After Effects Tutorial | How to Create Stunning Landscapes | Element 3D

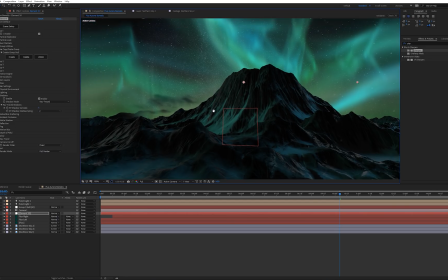24:37 If we kind of look at the picture as a whole, see what it looks like without shadows,
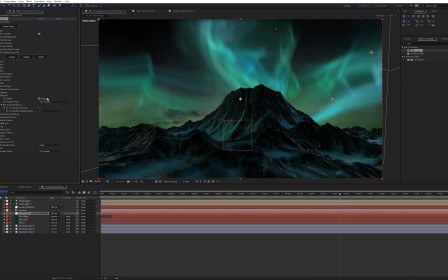24:43 and then with shadows, you can see it's definitely adding in that contrast in these areas. And the next setting is ambient occlusion.
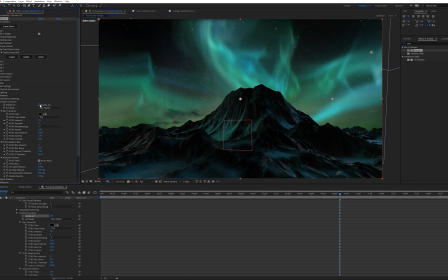24:48 And if we turn it on and change it to ray traced, we can see it's adding in just that subtle diffused shading here in the mountain. You just see it. It just makes it look a little bit more realistic. Also, I'm seeing a little bit more of that haze kind of being introduced.
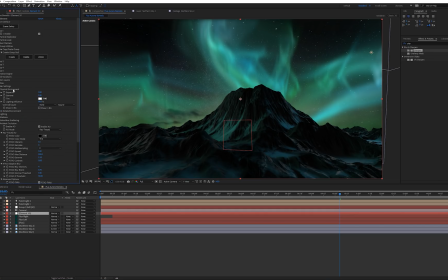25:04 So if you do see that, you can go into your physical environment settings and then go to your rotate environment. And you can kind of tweak these settings just to kind of move it around, maybe eliminate a little bit more of that. So if we just kind of move this right here,
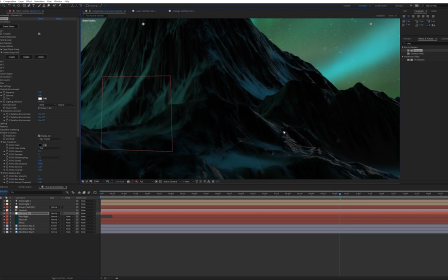25:20 and if it gets to the point where it's just a little too annoying and it's a little too noticeable, you can actually change the tint of your environment map.
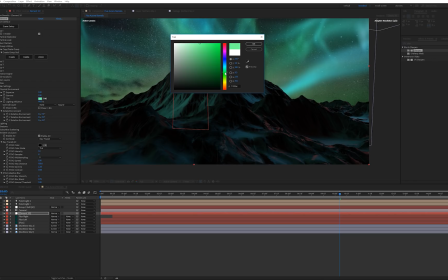25:28 So we could change this to more of like a green, maybe a bluish green.
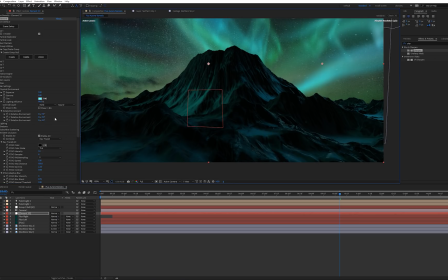25:32 That way it's not so much of a white haze, and we could bring it back some of that illumination. So maybe we'll make it a little bit more green. Maybe that's too much. You just really have to play with this.
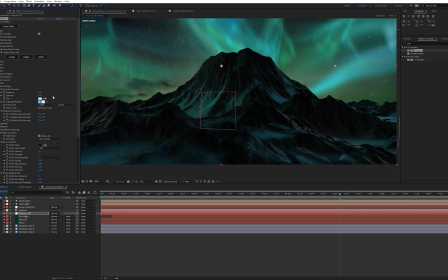25:47 Leave it back on 98. But just tweak the settings to what you'd like.
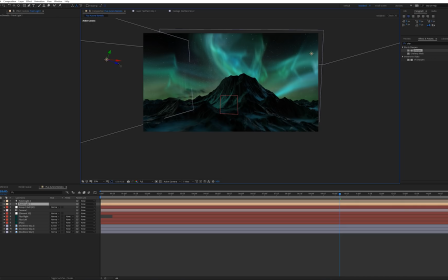25:52 We could even move the lighting around a little bit more just to get it right where we want it. Overall, this is looking pretty good though. I think I'm gonna brighten up this light a little bit more just to bring out that side of the mountain.
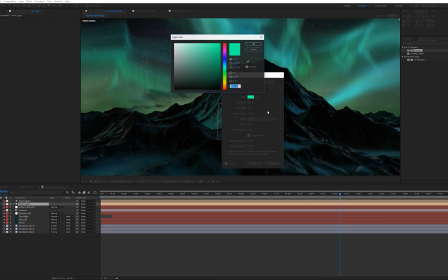26:04 Maybe make it a little bit more blue. It's looking pretty good.
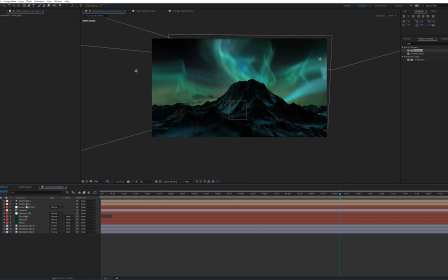26:10 Maybe we'll make that one blue and then change the other one to be a little bit more green. Maybe like this. Let's try this. Yeah, that's looking pretty good. Okay, so now let's go ahead and move on to our final color correction.
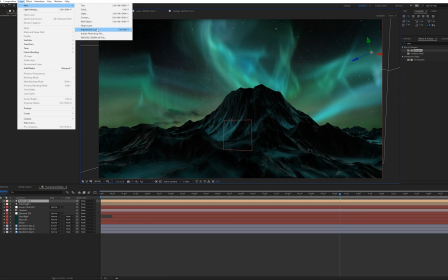26:23 So we'll go up to Layer, New, Adjustment Layer. And we'll just hit Enter on the keyboard and change this to CC for color correction.
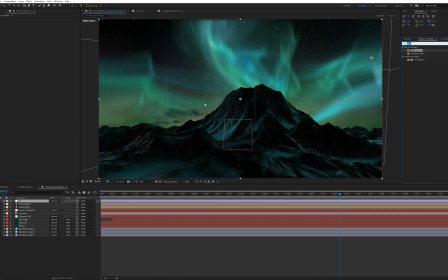26:30 And we're just going to do some really basic stuff because this color is already looking so good that I don't think we have to tweak it very much. So let's go to Curves. And we'll just drag that on our CC layer. And we're just going to add a little bit of contrast to the image.
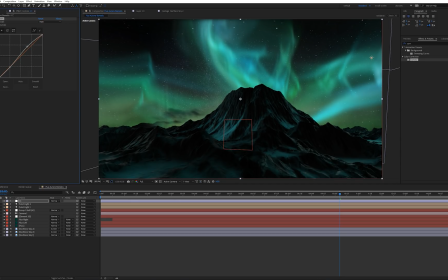26:47 And we don't want to do it too much because we'll start losing detail in the shadows of the mountains. It's already pretty dark. And then we'll just go through here. We're just going to tweak some of the color adjustments. Maybe get our reds and our greens. Make this a little bit more blue.
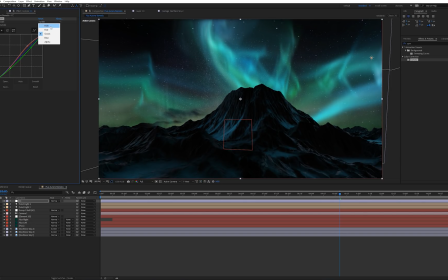27:06 Maybe we could even brighten it up a little bit now that we've kind of introduced some more of that color. We don't want it too even, but just the right amount should work.
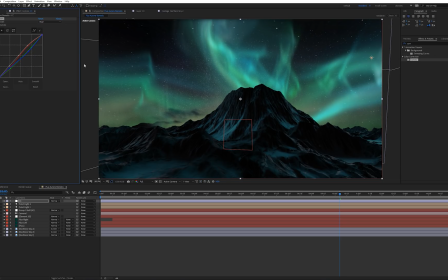27:27 I may be overdoing it, but that's definitely adding in some better color for the aurora borealis.
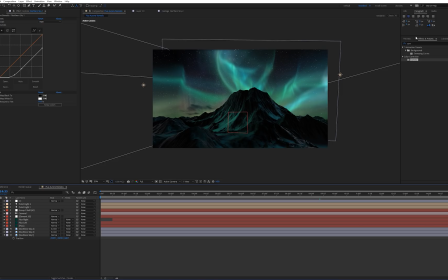27:34 All right, so that's looking pretty good. I think the last thing that we can do here is add maybe just a little bit more glow to the overall image. Let's go ahead and drag on glow to our CC layer. We're going to turn our threshold down. This is going to look a little intense at first. Basically, we only want our threshold adjusting our sky.
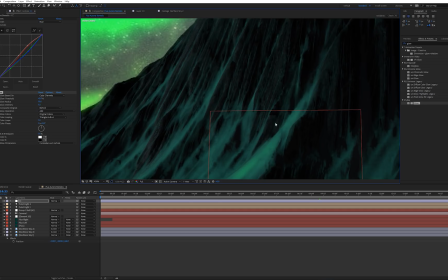27:53 So once we start to see it here in the mountain, it's too much. So we just want to do it right as soon as it cuts out.
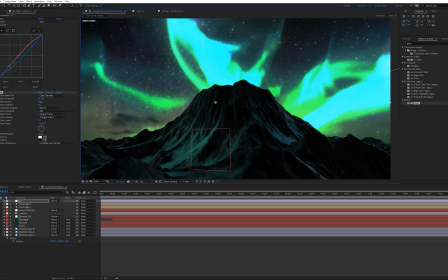28:00 So now what we can do is bring our radius up, and then we're going to turn our intensity way, way low.
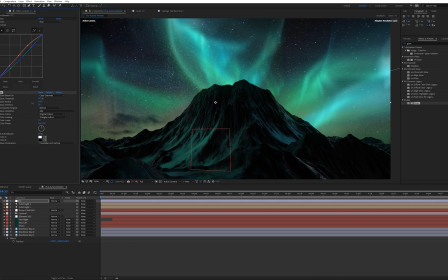28:08 So we just want this to be very subtle, just so we're getting that nice haze right over that.
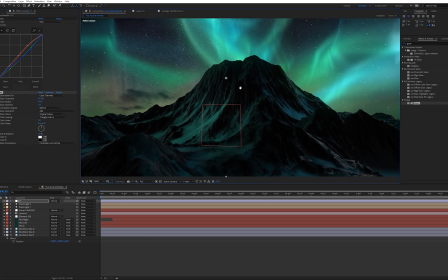28:15 So I think that's looking pretty good right there. Let's hit fit.
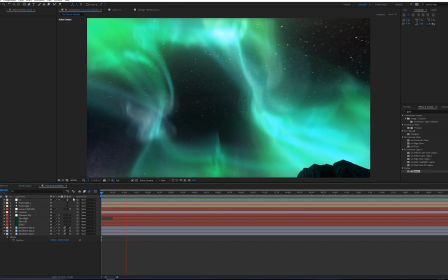28:20 And let's hit render and see what we got. All right, so this is what it's looking like so far, and it looks really good.
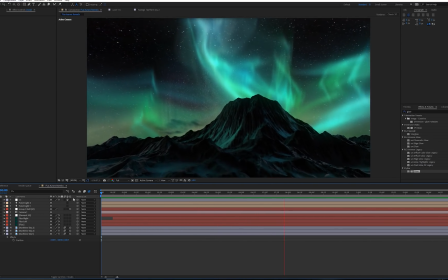28:27 The last thing that we need to do to add the final touch is our shooting stars. And for that, we're going to use particular.
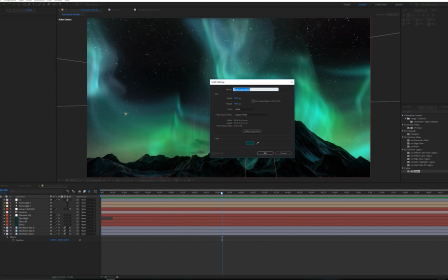28:33 So let's go ahead and create a new layer and call it shooting stars. Let's go and make it black and click OK.